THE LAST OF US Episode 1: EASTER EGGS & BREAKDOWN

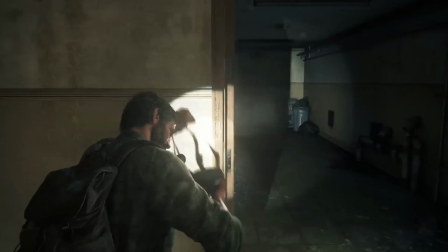The show did away with this because it would have required characters to like always wear gas masks, and it's hard to see the actors' faces.
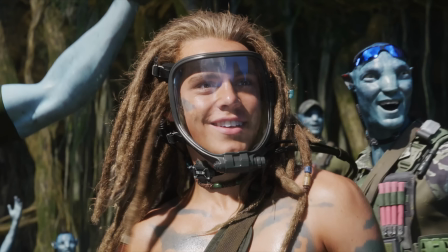And I guess they didn't want to do the thing from Avatar where they just like CGI in the plastic. So in the show, the virus spreads differently, and I don't think we actually know how yet.
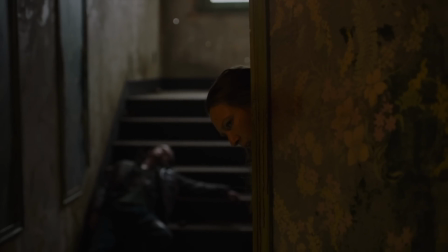Another difference is the death of Robbie, which was much more understated in the show. We don't see the big shootout with the Fireflies, but then again, we don't have to. This scene is more about Joel, Tess, and Ellie. And more importantly, it shows how little they care for the kid.
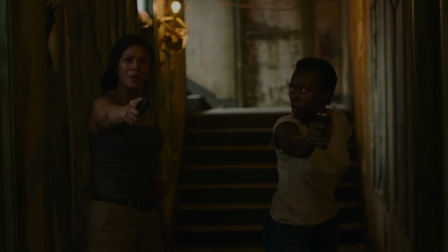If not, we kill her, there and then. Deal. Really?
Marlene is actually shot in the same place in the game and show, and she makes the same deal with the smugglers.
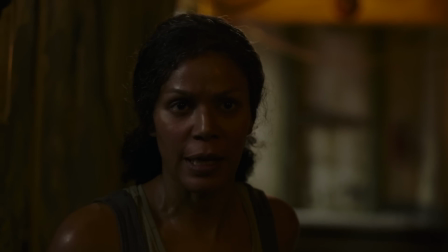There's a team of Fireflies waiting for her at the old state house. There's a crew of Fireflies that'll meet you at the Capitol building.
And the events from here play out the same, with both Joels going to sleep. But the show adds a couple more details to thematically link Sarah and Ellie.
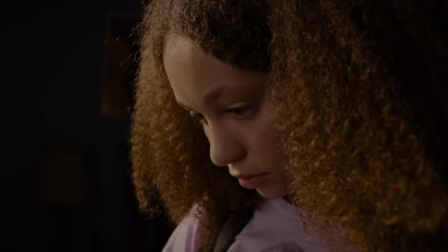Earlier, Sarah gently touched her father's knife, and Ellie's preferred weapon is a knife.
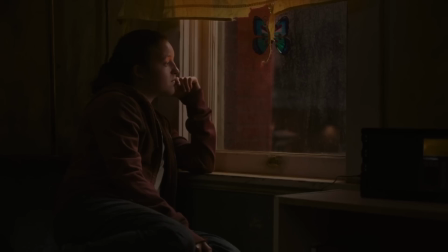Sarah had butterflies on her pillowcase, and right here, Ellie sits on a windowsill next to a butterfly.
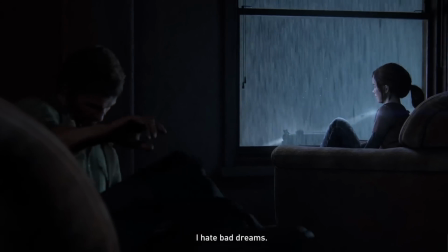This wasn't in the game. They added this for the show.
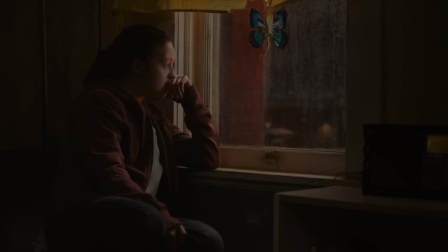This is a subtle nod to how Ellie could soften Joel's heart and allow him to once again embrace his humanity and his fatherhood.
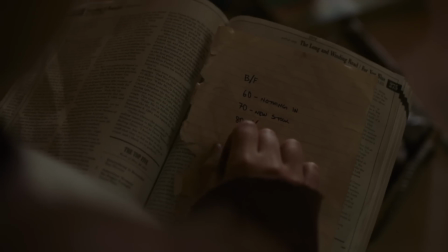Now, the radio is also new, and the code words she finds are also very much like the game.
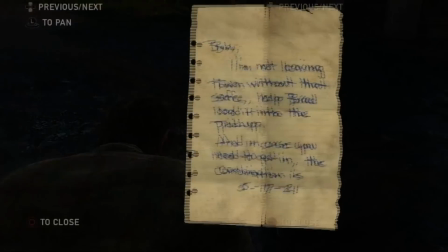You're always finding notes containing safe combinations and codes so you can find items and unlock areas of the map.
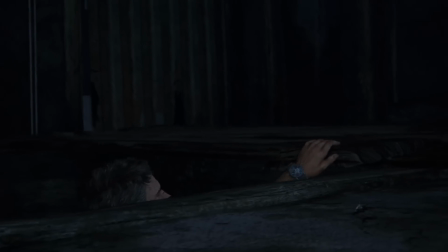Later, when the three of them exit the QZ, events unfold almost exactly like the game. Even the dialogue is the same.
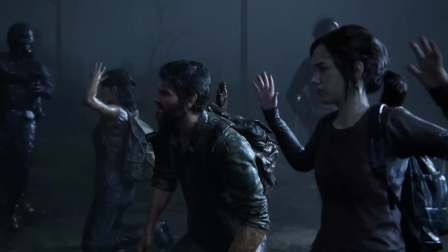Actually outside.
One difference is that there are two soldiers in the game, but the show keeps it at one, the same soldier that Joel did business with earlier. This is a great change because it makes this event more personal, but also it makes it more strongly mirror the events of Sarah's death.
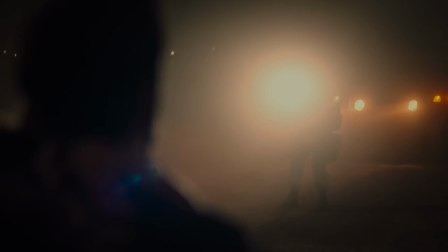In the game, this is mostly implied, but the show is like just full of cuts between the two to show that Joel's PTSD takes over the situation.
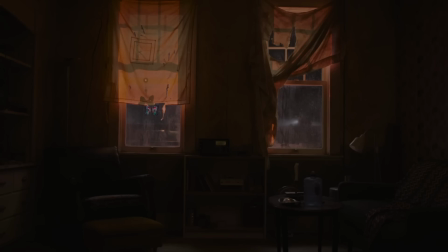And then Ellie reveals her immunity as we cut to the radio playing Never Let Me Down Again by Depeche Mode.
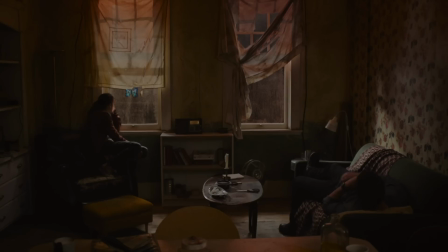Now, the song has a couple meanings. One, it can literally refer to Joel not wanting to let Ellie down the way he let down Sarah.
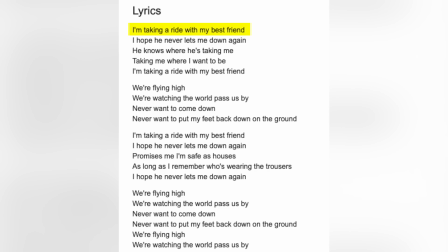And the lyrics of the song go, "I'm taking a ride with my best friend," in this case, Joel and Ellie.
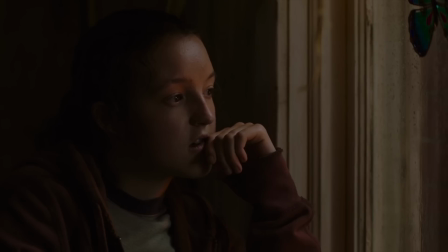"I hope he never lets me down again," about Joel not failing Ellie like he did for Sarah.
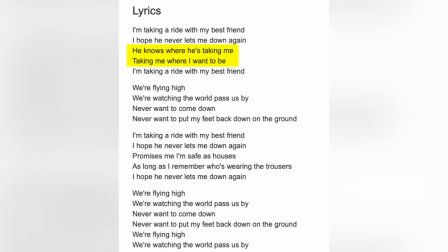And, "He knows where he's taking me, where I want to be," because Joel is leading her on this journey.
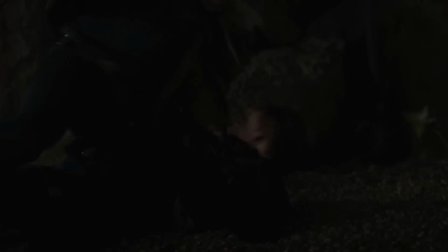Hey, doesn't that work the other way around too? Yes, it totally does. Joel is protecting Ellie on this journey, but she is also looking out for him.
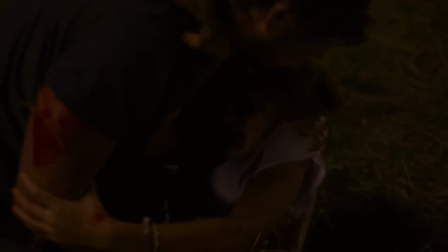By looking after Ellie, Joel starts to redeem the death of Sarah, and maybe redeem all of humanity at the same time. Hey, are you sure I can't eat any of that soap? It smells so good. No, Doug, you can't eat Dr. Squatch, but they do offer a 100% satisfaction guarantee. New customers can get 20% off on orders of $20 $20 or more. Use my code DSQScreenCrush and click the link in the description below. But I want to know what you guys think of all this. Let me know in the comments below or at me on Twitter. And if it's your first time here, please subscribe and smash that bell for alerts. For Screen Crush, I'm Ryan Airy.